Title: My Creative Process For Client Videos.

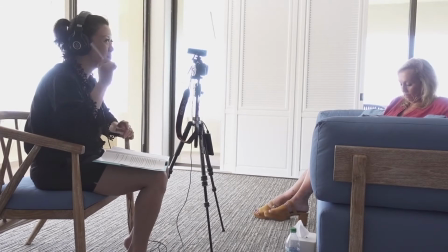(8:21) And I can just let it go and flow and not worry about it. Okay. Totally. And I'm listening to make sure that we hit on those key areas. So you just talk like you. Like you just do you and feel natural in it.
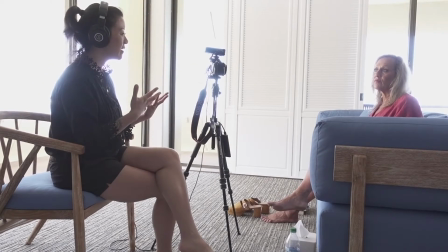(8:35) As you're talking, the mic is pretty sensitive,
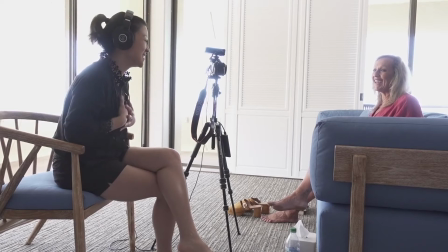(8:39) so just don't do this I know I do that all the time, so try not to touch yourself, because it will make a thumping sound.
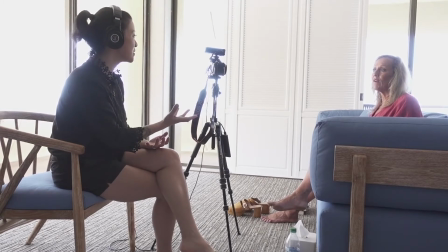(8:49) If you say a response and you're like, oh wait a minute, that's not really how I wanted to express that, just start at the beginning of that sentence again, and then I can get it clean cut from that.
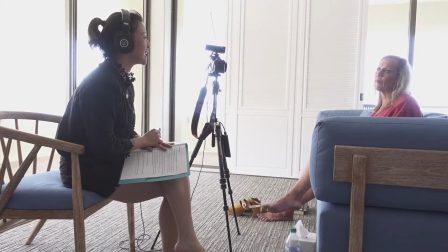(9:02) So why don't we start with tell us a bit about who you are and what started this journey into therapy,
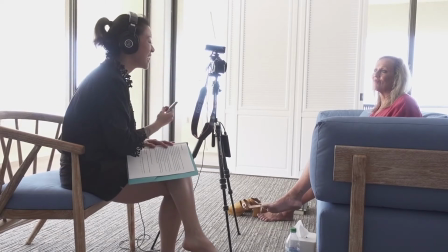(9:14) and tell us where that was all ignited from your childhood and coming to be.
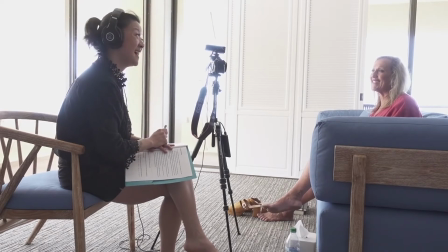(9:21) Well, that's a pretty big question. I know it is.
And typically we'll talk for about an hour to even upwards of 2 hours long. Depending on where the conversation goes, I always prefer to get more dialogue, so then that way we really have the flexibility to create any type of video in the final edit. It would be such a shame if we traveled all that location, but I had limited actual dialogue and story to be able to use to illustrate the rest of the B-roll. Now let's talk about shot direction. How do I actually direct the client to capture the B-roll shots? It's going to help to illustrate their story. So obviously this will depend on where we're shooting the video. The location impacts how we shoot and what we're able to shoot.
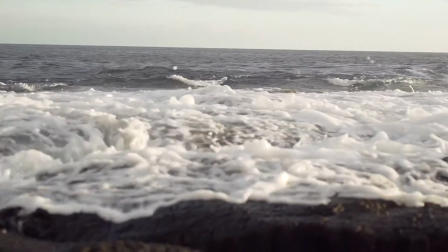(10:12)
Now, fortunately in Hawaii, we have these beautiful beaches, these volcanic rocks, this gorgeous sunset. So how can we not incorporate that into the shots? Especially when we have this archetype of Pele. I really wanted to capture this
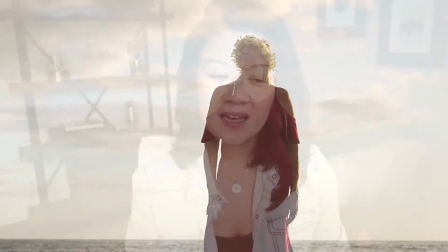(10:30)
feminine yet powerful feeling that really illustrates her transformation, because I believe this transformation is so important in her own story because it also mirrors the transformations of her clients that she helps them through. So I love to capture footage at sunset because it is just the most beautiful golden light. And I always get the client to actually be backlit, meaning the sunlight is behind them.
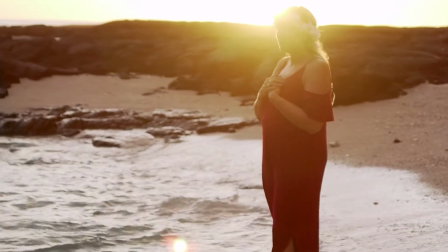(11:00)
And most people will say, aren't you supposed to not shoot things that are backlit? Aren't you supposed to shoot things with like the light on you? Yes, sort of. But when you're shooting B-roll and you want something that's really cinematic and beautiful,
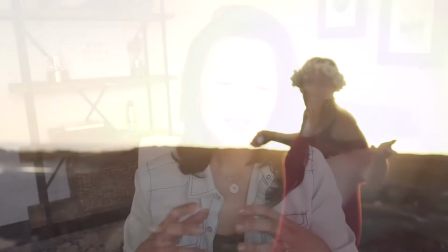(11:14)
I love to shoot backlit because it gives the client, the subject, this beautiful glow behind them. And so essentially I'm positioning them so the sunlight strikes at around,
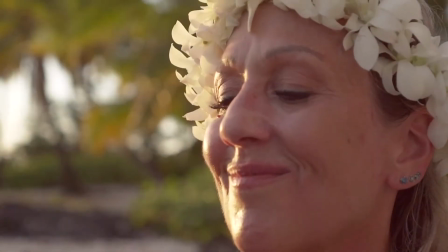(11:28)
the side of their face, the back of their ear, and it gives them a bit of a glow. Now, in this location, because there is a lot of volcanic rock and also the tide was coming in, one thing that's really important is I will get the client to usually do the same action 3,
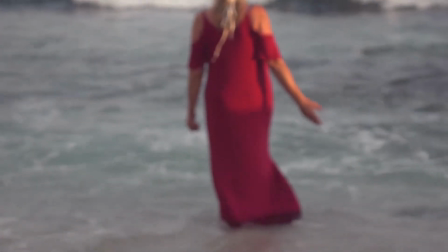(11:47)
4, 5 times because I always want to get different variations and different angles of that same shot.
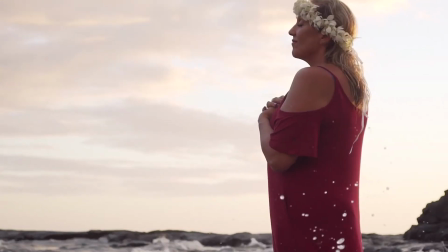(11:54)
This is really important when it comes to seaming together the actual story so that you are actually taken into the story.
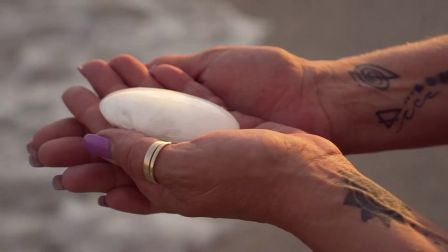(12:03)
You can see their face and then you cut to the action in their hands, and then you can also see the bigger shot of what is happening in that story. If there is only one big master shot and you just see the client or the subject doing their thing from a distance, that makes for a flat visual story. So it's actually a really fun process. I just let them have fun.